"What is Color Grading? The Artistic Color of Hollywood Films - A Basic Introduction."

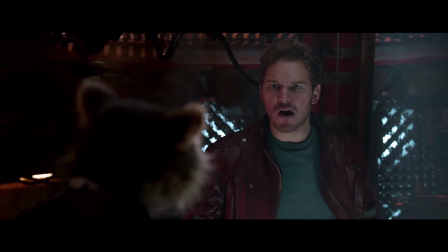3s
Film. Hollywood. If you're aspiring to make your own movie, these two words immediately come to mind.
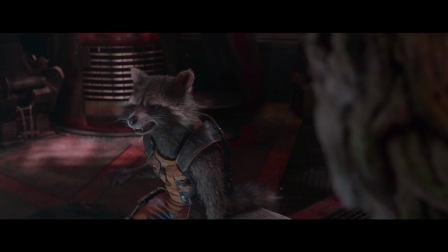11s
Achieving the look of a Hollywood film requires more than just the knowledge of how to use a camera.
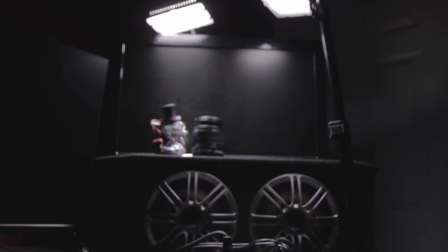17s
It's a complex recipe that blends technical knowledge, camera techniques, and editing to get the final product.
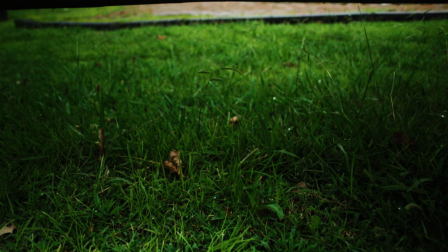24s
And today, we're going to look at one of the editing techniques used in this process: color grading.
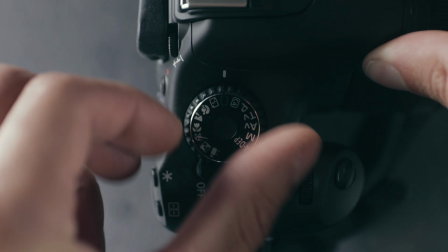33s
Once you've learned how the settings in your camera affect the base look of your film,
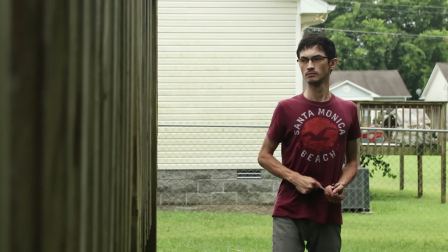37s
by getting away from the ultra-realistic look of automatic mode and into the cinematic realm that is manual mode,
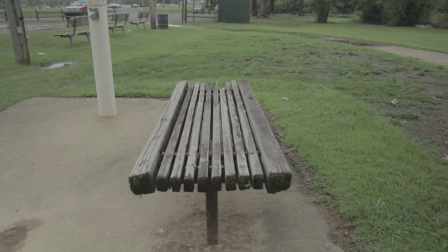44s
one of the next steps you will take to push your footage to stand out is the art of color grading.
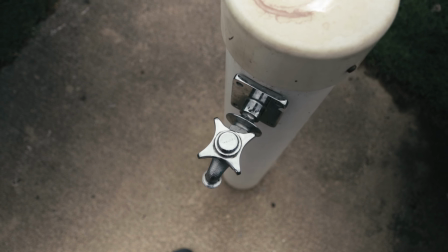51s
It's an artistic flair, an artistic addition, that will set your mood and the atmosphere of the scenes in your movie.
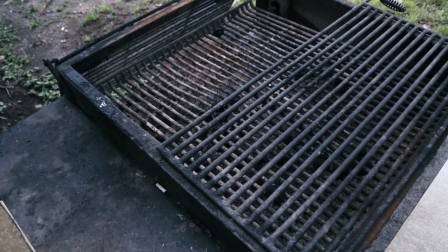58s
It begins with color correction and ends in a stylistic choice, known to us as the color grade.
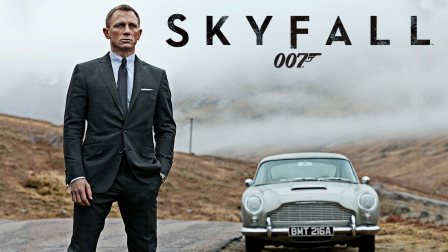66s
Every movie you watch in the digital age has some form of color grading,
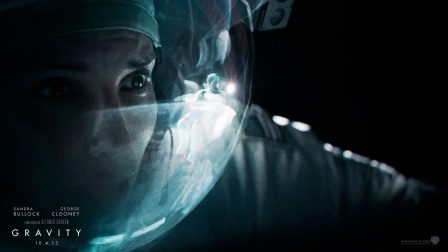71s
which allows the audience to connect to a certain feeling or emotion, depending on the choice of colors that make up the scene.
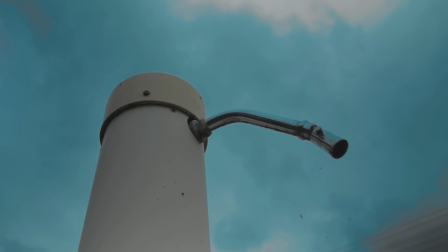78s
Color grading can also create contrast in a scene that doesn't require you to have shadows everywhere.
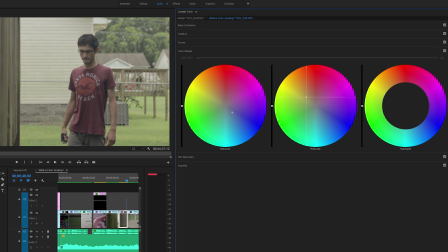84s
By using opposite colors on the color wheel, you can create separation of certain objects from the background and draw the viewer's attention to what's important.
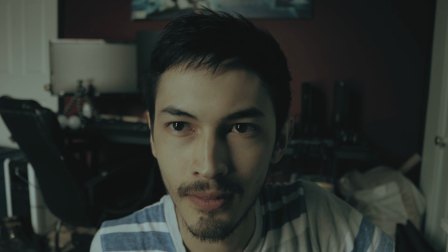93s
A common choice for doing so is the ever-popular Kiel and Orange color grade.
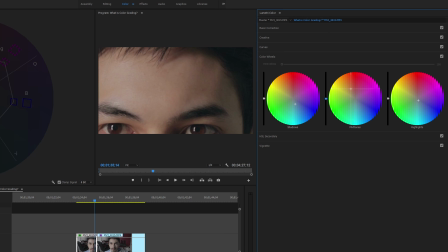98s
Since all the skin tones lie upon an area near orange, we can push the midtones towards orange, and the shadows and highlights can be pushed towards teal.
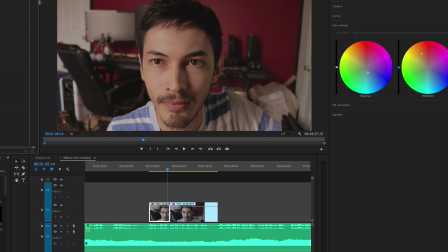107s
This will make our characters stand out because they are opposite colors on the color spectrum, creating color contrast.
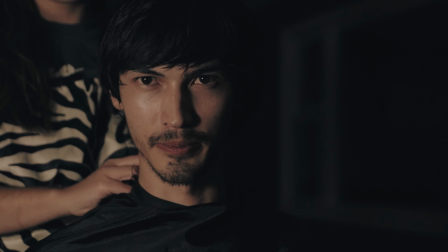114s
However, this isn't always the best look, and would look strange in a nighttime scene, where everything tends to have a cooler blue look.
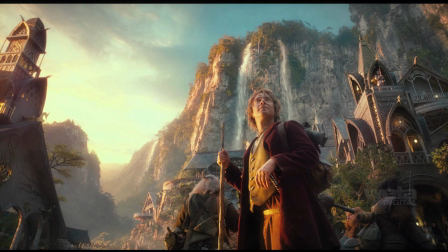123s
Hollywood uses color to change how a scene can feel in many different aspects, such as the time of day,
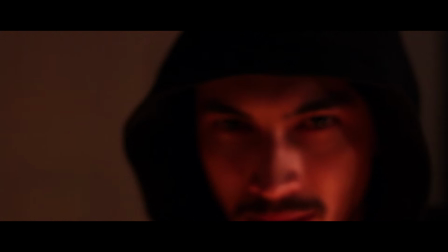129s
the emotion of the characters, or to convey a specific space or area.
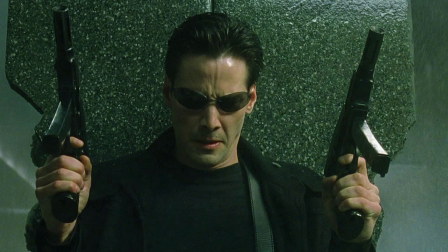134s
For example, in The Matrix, they use two different color grades to separate the areas of simulation from reality,
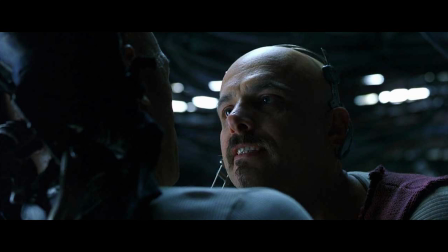141s
using heavy green tones when we are in the Matrix and a cooler, more neutral grade for all of the time spent in the real world.
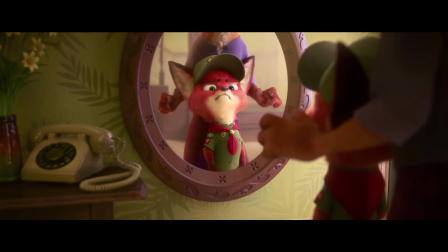150s
Zootopia uses lots of orange tones for its warmer, heartfelt scenes,
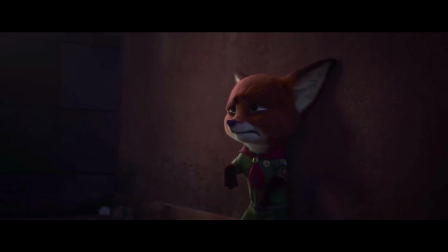154s
and then a mix of blues in the mids and shadows during its sadder moments to make you feel cold and isolated.
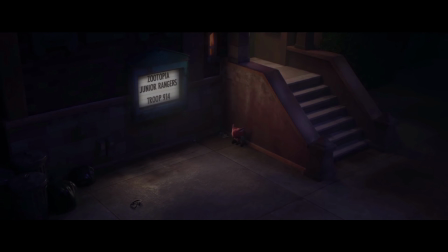161s
You can also use color grading to change the time of day.
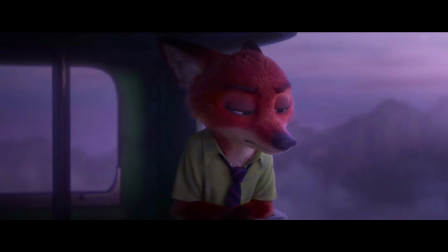165s
I can take this cooler, early morning shot and push it hours ahead, closer to sunrise.
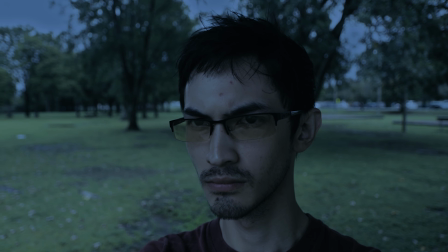171s
You can do this to save time shooting, so you don't have to shoot one scene in the morning and then wait several hours to shoot the next scene.
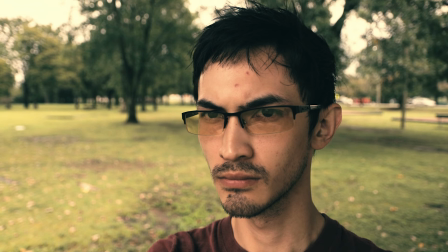178s
You can shoot everything at one time, and then shift everything to feel like it's a different day or hour, even if it wasn't originally.
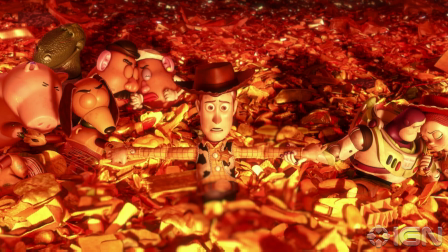186s
There are no hard set rules, and some movies will make use of warm tones for disastrous moments.
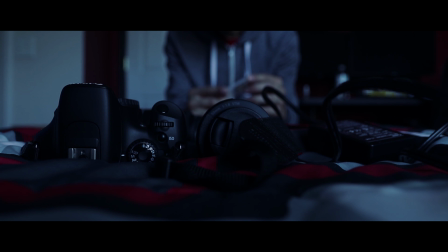193s
It's up to you to carry the vision of the film in a direction that works best for you when deciding a color grade.
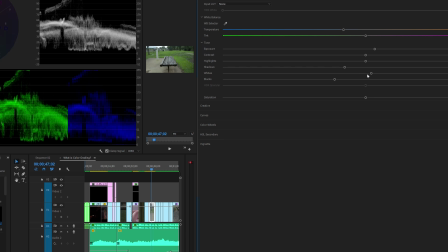199s
Part of color grading also involves exposure and contrast values, although it isn't mentioned as much since it isn't included in the term color grading.
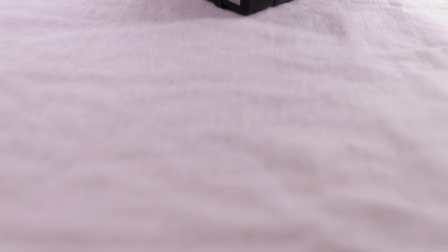208s
For example, for a few shots that I've done,
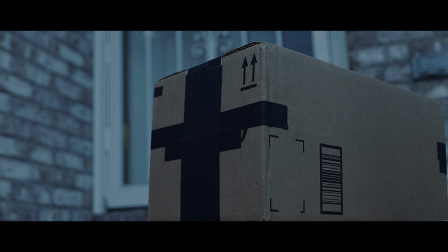211s
I've either brightened or darkened scenes to match them up with how I thought they should feel in the end result.
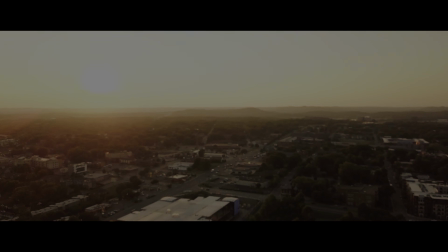217s
I wanted this shot to be a warm sunset, yet still have a grimy and gritty feel,
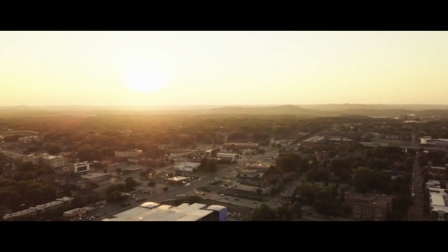223s
so the darker tones would pull it to be more subdued and less vibrant and happy.
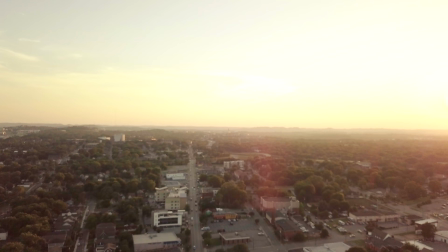228s
Here's what the original footage looked like before I color graded it. I could have pushed it to feel more glowy and happy, like it looked like to my naked eye in person.
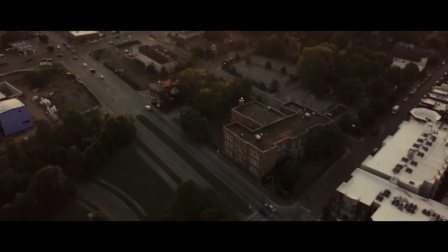237s
But that's not how I wanted it to feel. There's one thing for certain when making your own films.
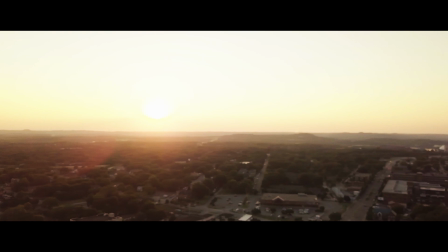244s
There are no hard set rules. Use other films for guidance, and then push it to be your own style and craft.